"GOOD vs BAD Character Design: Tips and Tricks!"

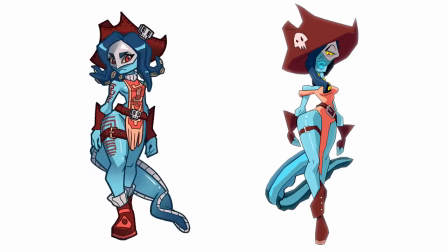4:10 By committing to an angular shape language, this character will read immediately as a dangerous femme fatale.
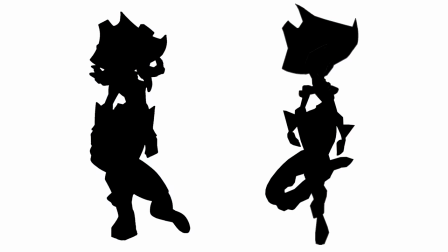4:18 You might think that big identifiable shapes can only work in cartoony art styles,
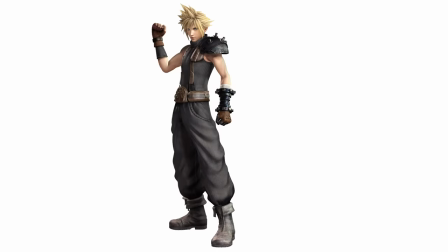4:23 but you'd be surprised how many more realistic art styles follow the same rule.
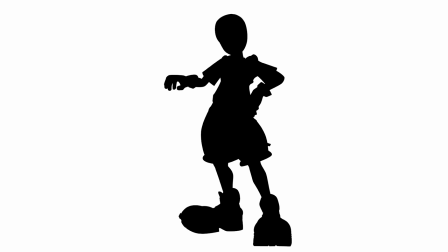4:31 Usually it occurs in the form of big clothing, hair, or weapons.
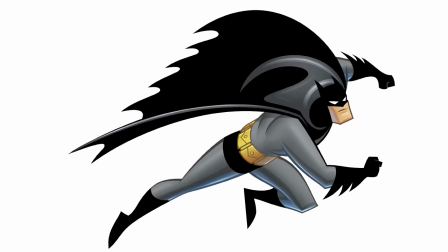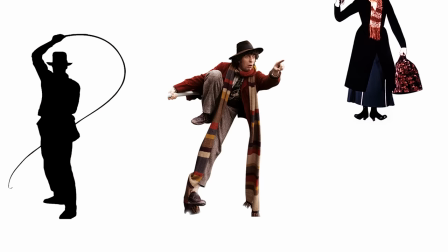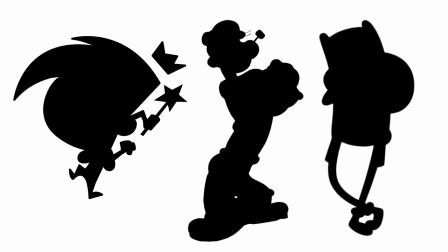4:46 Another way to improve silhouette clarity is to take the character's head and add a little weird shape that is unique to only them.
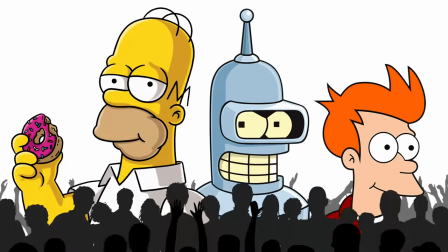4:54 This is a really useful design hack that helps identify them in a crowd and demonstrates the direction that they're facing. Every character design works better if you can recognize them from just the silhouette.
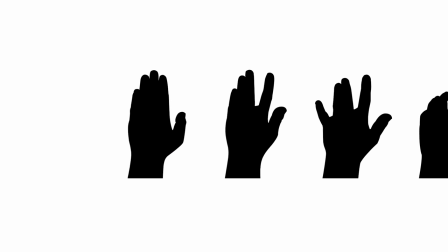5:12 Hands look bad? Improve the silhouette. Poses whack? Improve the silhouette.
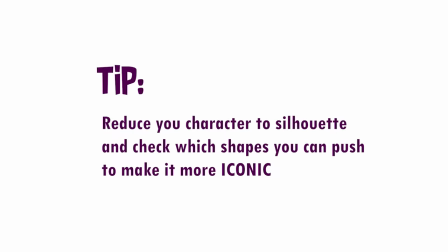5:17 Before you clean up your character, reduce it to just black and double check which shapes you can push to make it more iconic. For clarity of palette, don't use too many colors. Be selective.
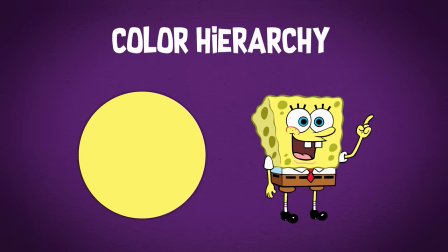5:32 Choose a color hierarchy, meaning one color is the dominant one and the other colors should support it without competing.
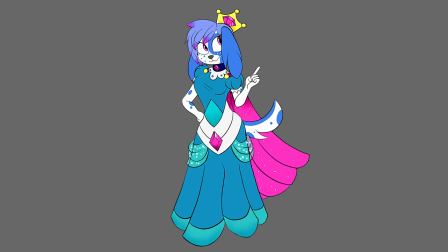5:40 This fan-submitted artwork has a lot of competing colors. This blue and this turquoise are both cool colors.
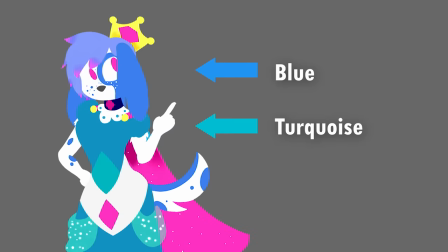5:48 Without line art, how can I tell where the ear ends and the dress begins?
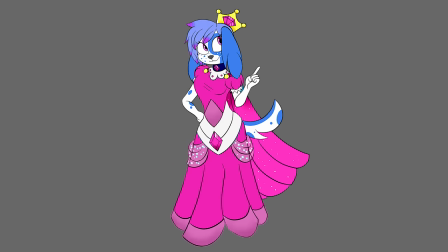5:52 If we were to turn the dress into a warmer color, it becomes the dominant color that complements the blue instead of competing with it. But wait, color is more complicated than that. What about value?
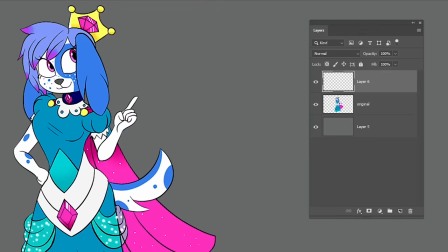6:04 On a new layer, fill the entire canvas white and set the layer style to color.
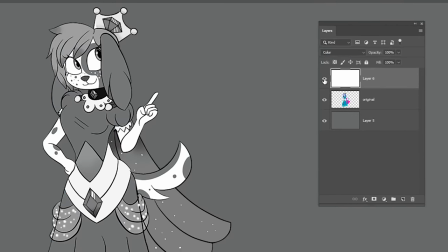6:09 This way you can toggle the layer on and off to double check its value, which is basically the brightness of any given color.
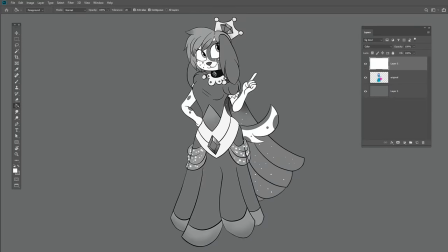6:17 Now we can see what the real issue is. This design is unclear because all the values are very similar.
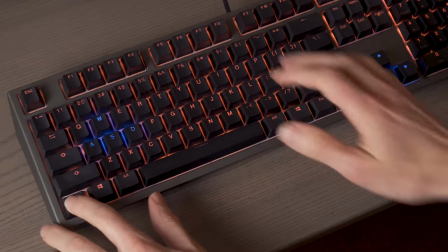6:23 Let's select some of these shapes and hit Ctrl U to adjust the value of them.
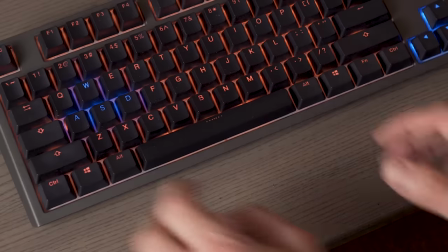6:27 An even more precise tool would be the color balance menu under Command B. This allows you to adjust the color on a more fine-tuned level.
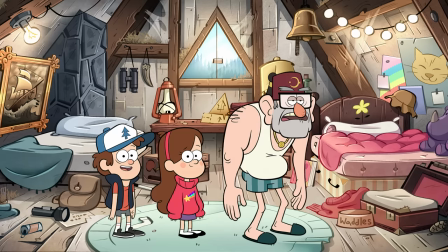6:37 If you have a background, check the colors against the environment. Don't just paint your characters on white.
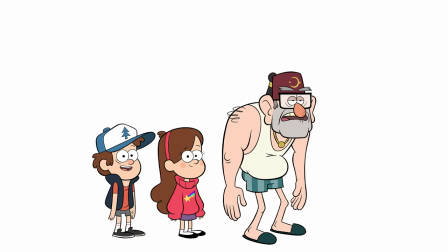6:43 Characters rarely stand in a bright white room. If you don't have a background, do your design against a midtone.
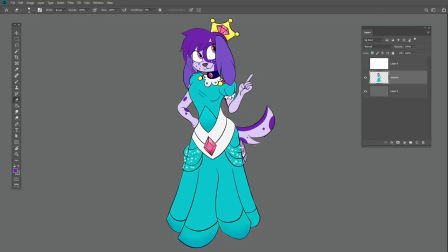6:49 That way your lights and darks will actually stand off.
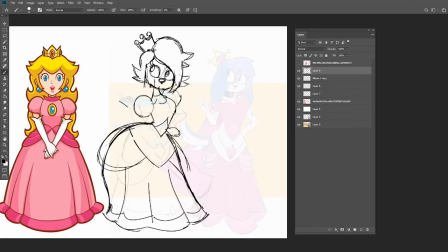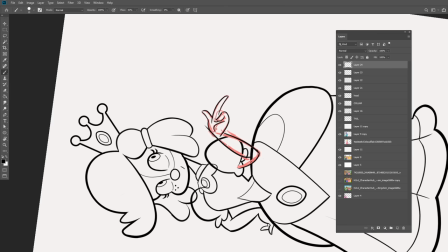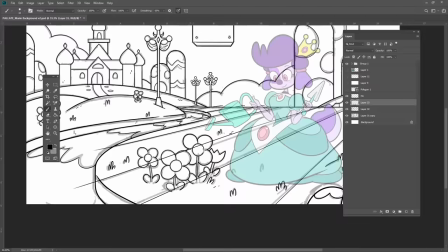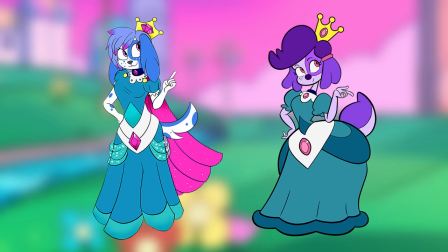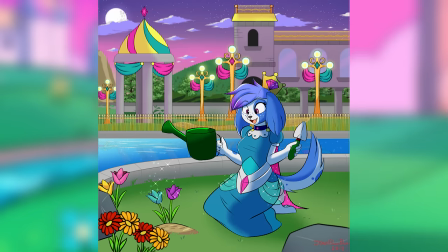7:20 In the original artwork, many of the values compete, and the character doesn't really stand off the background.
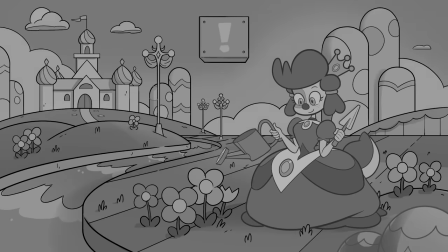7:26 By making the values of the objects in the distance lighter, we can establish atmospheric perspective.
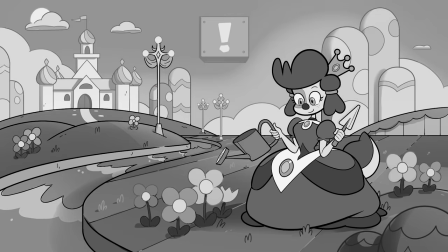7:32 This will create more contrast between the foreground and the background. A value structure like this will make the foreground read clearer.
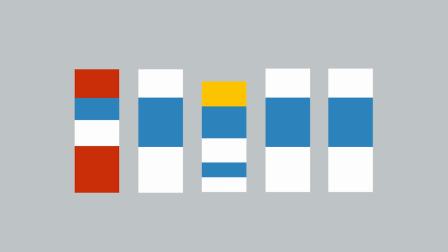7:43 Character palette is similar to silhouette in that a well-designed palette is totally recognizable from rectangular swatches alone.
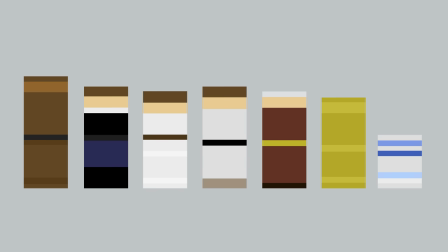7:56 The combination of a good silhouette and a good palette equals an extremely recognizable character.
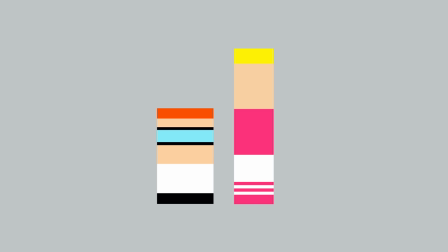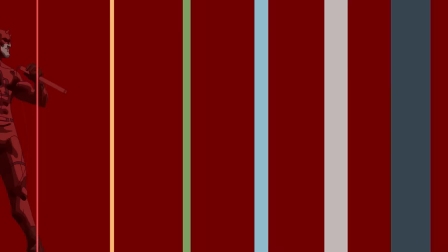8:08 The choices of your color palette are important as well. Certain colors evoke certain moods.
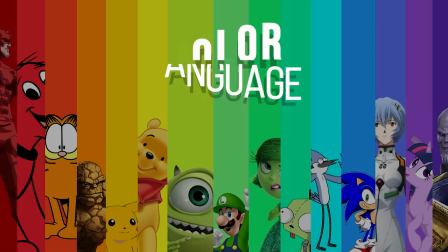8:14 The color language is telling us a lot about these characters.
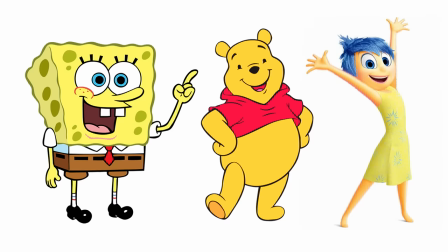8:18 For example, we associate yellow with joy and happiness. Green is going to give you a feeling of safety, while red might feel dangerous and sexy.
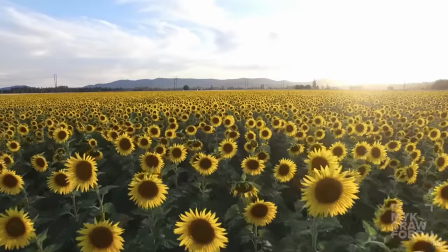8:27 However, color language is not as clear as shape language.
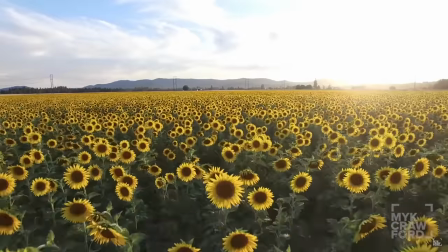8:30 Yellow might give you a really happy feeling, like sunshine, or a really sick and diseased feeling, like jaundice.
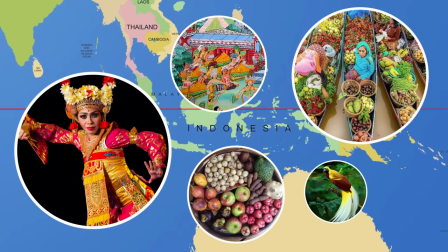8:39 If you take a look at the globe, countries closer to the equator are going to have more colorful clothing and artwork,
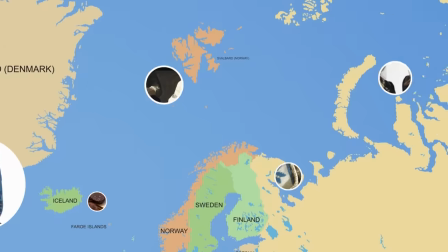8:49 while countries closer to the poles will have more muted clothing and artwork.
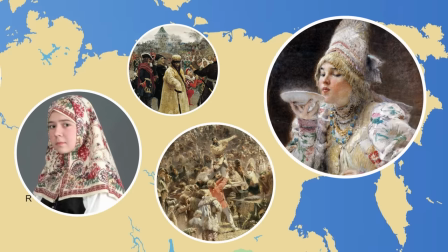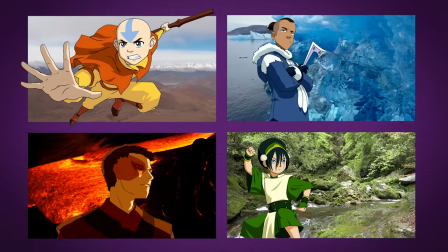9:00 Color can act as a signifier of the environment that the character comes from.
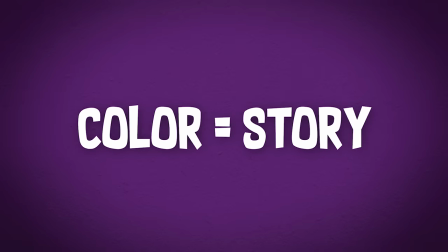9:06 In other words, color tells a story. But how can I make that story more meaningful? This is the hardest to explain, but it is the most powerful step of the character design process.
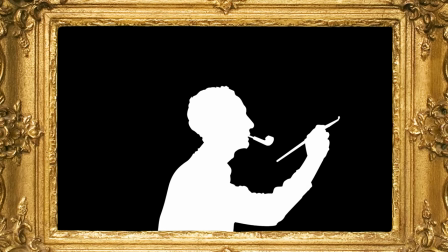9:21 In a nutshell, your job as an artist is to interpret reality through the lens of being human.
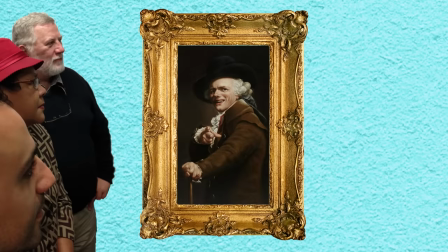9:29 You're a human, and you make art for other humans.
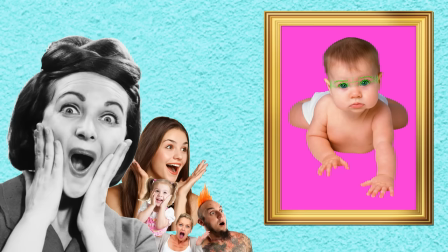9:32 Therefore, you should aim to create something that connects emotionally to the viewer's core human instincts.
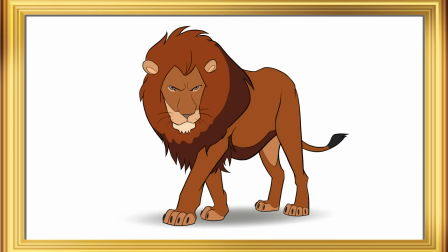9:41 The artist has the ability to strip down detail, push the proportions,
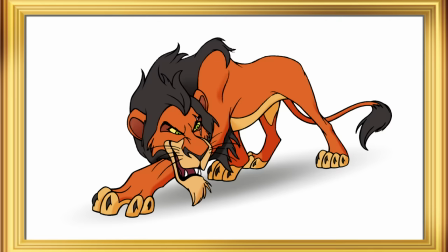9:45 and bump up the color to connect the viewer directly with the feeling that a character gives you.
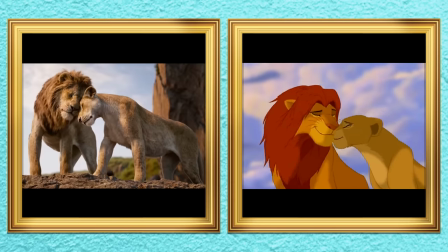9:50 Which of these do you connect with more?
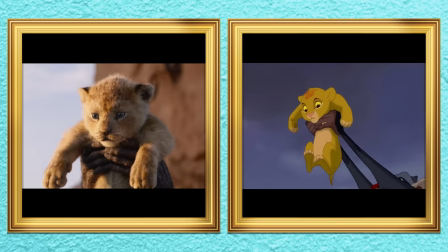9:55 One is more realistic, but which one's emotion reads clearer?
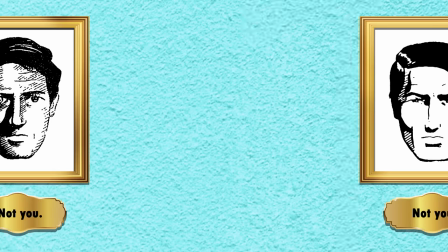10:01 Designing characters with simple, easy-to-read features will allow us to see that character's emotion more easily.
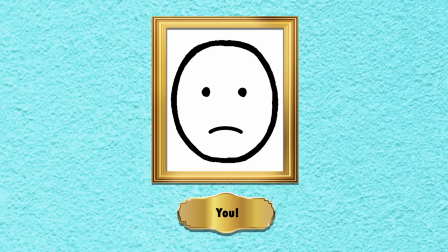10:08 We have empathy for characters that we can project ourselves onto and put ourselves into their shoes.
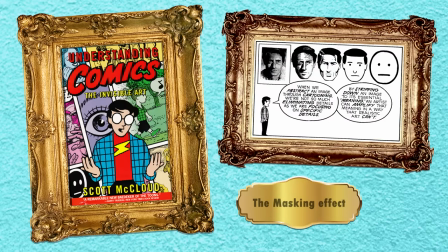10:16 Scott McCloud calls this the masking effect. A good character designer is a world-class observer.
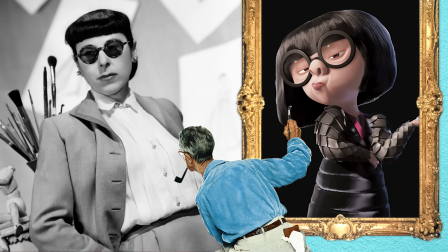10:23 They pay attention to how a real person or animal makes them feel and focus in on the specific characteristics that amplify that feeling.
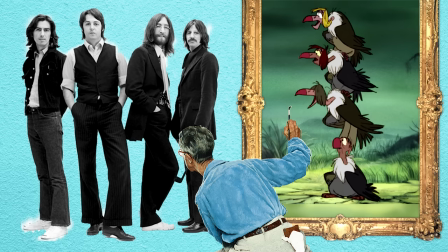10:31 And because an artist controls 100% of the screen space,
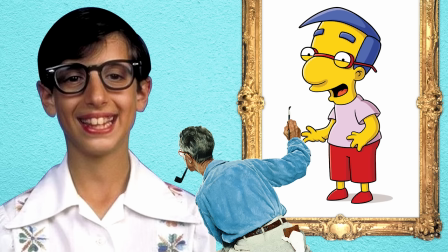10:35 every detail will strengthen the feeling that they want you to read.
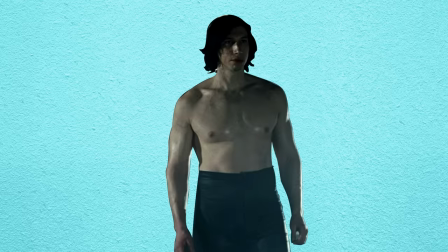10:40 Which means animation can be more powerful than live action. Pose is a form of exaggeration.
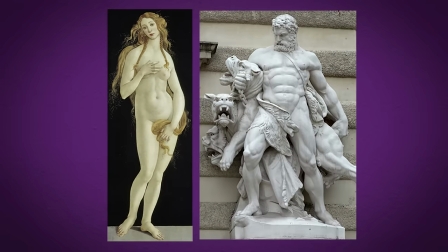10:53 Is your character feminine or masculine? Extroverted or introverted?
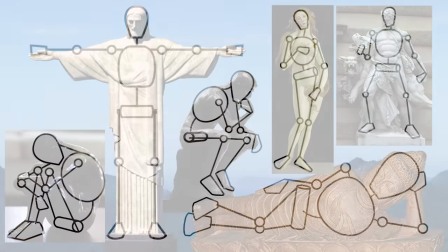10:59 Lazy or focused? A standard human body is capable of telling the story with pose alone.
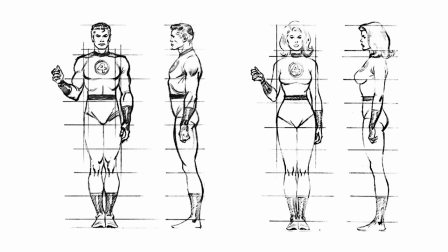11:08 When you design a character, don't just use the normal proportioned textbook anatomy for everybody.
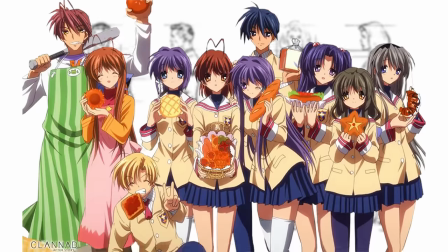11:14 Oh yeah, anime and comics do that all the time.
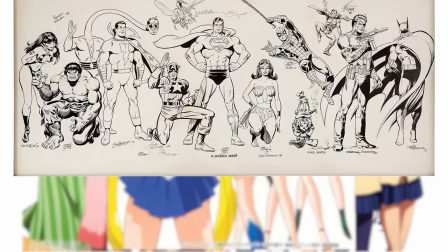11:17 This design approach doesn't use the full range of possibilities that the medium of animation allows.
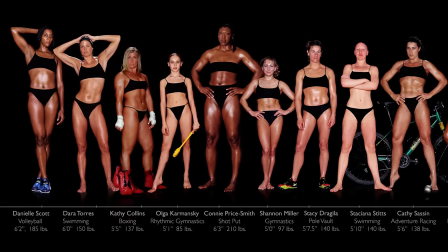11:23 There are so many different body types in the world.
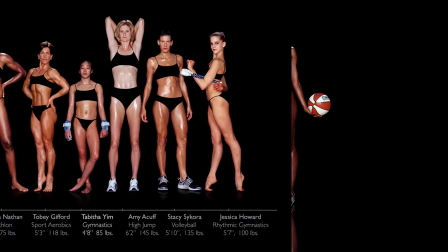11:31 Take a look at this weightlifter versus this basketball player.
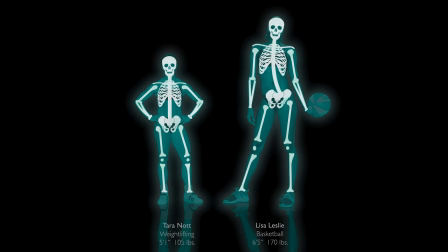11:35 Humans have the same core structure, but vary wildly from individual to individual.
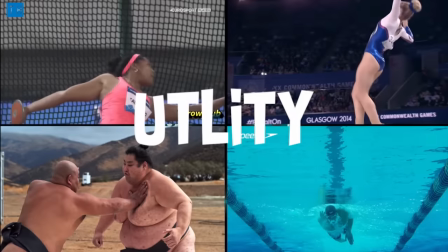11:41 What kind of utility does their body have?
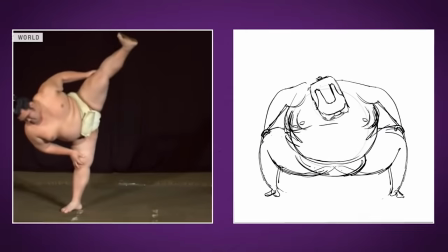11:43 A body is a reflection of the mind within, so observe, reflect, exaggerate that utility using shapes and pose.
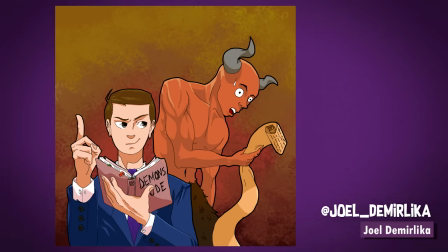11:55 Let's exaggerate this submitted design by Joel. We like this drawing because there's clearly a goofy interaction here. We just think the actual designs are a bit generic,
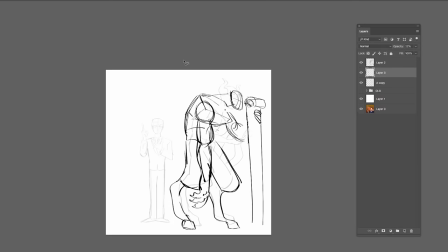12:05 and we want to keep the same poses and same art style, but exaggerate the body types to amplify the story more.
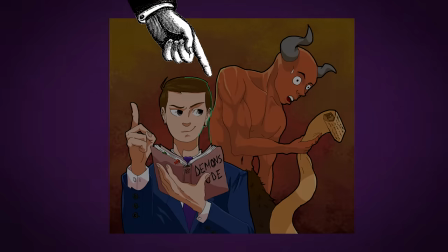12:10 First of all, Joel, watch out for these tangents here. They flatten the drawing a lot.
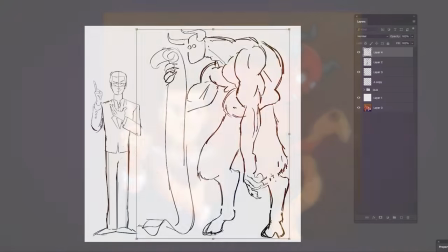12:16 It's hard to tell that the demon is behind him. Now we're gonna push the contrast more between these two characters.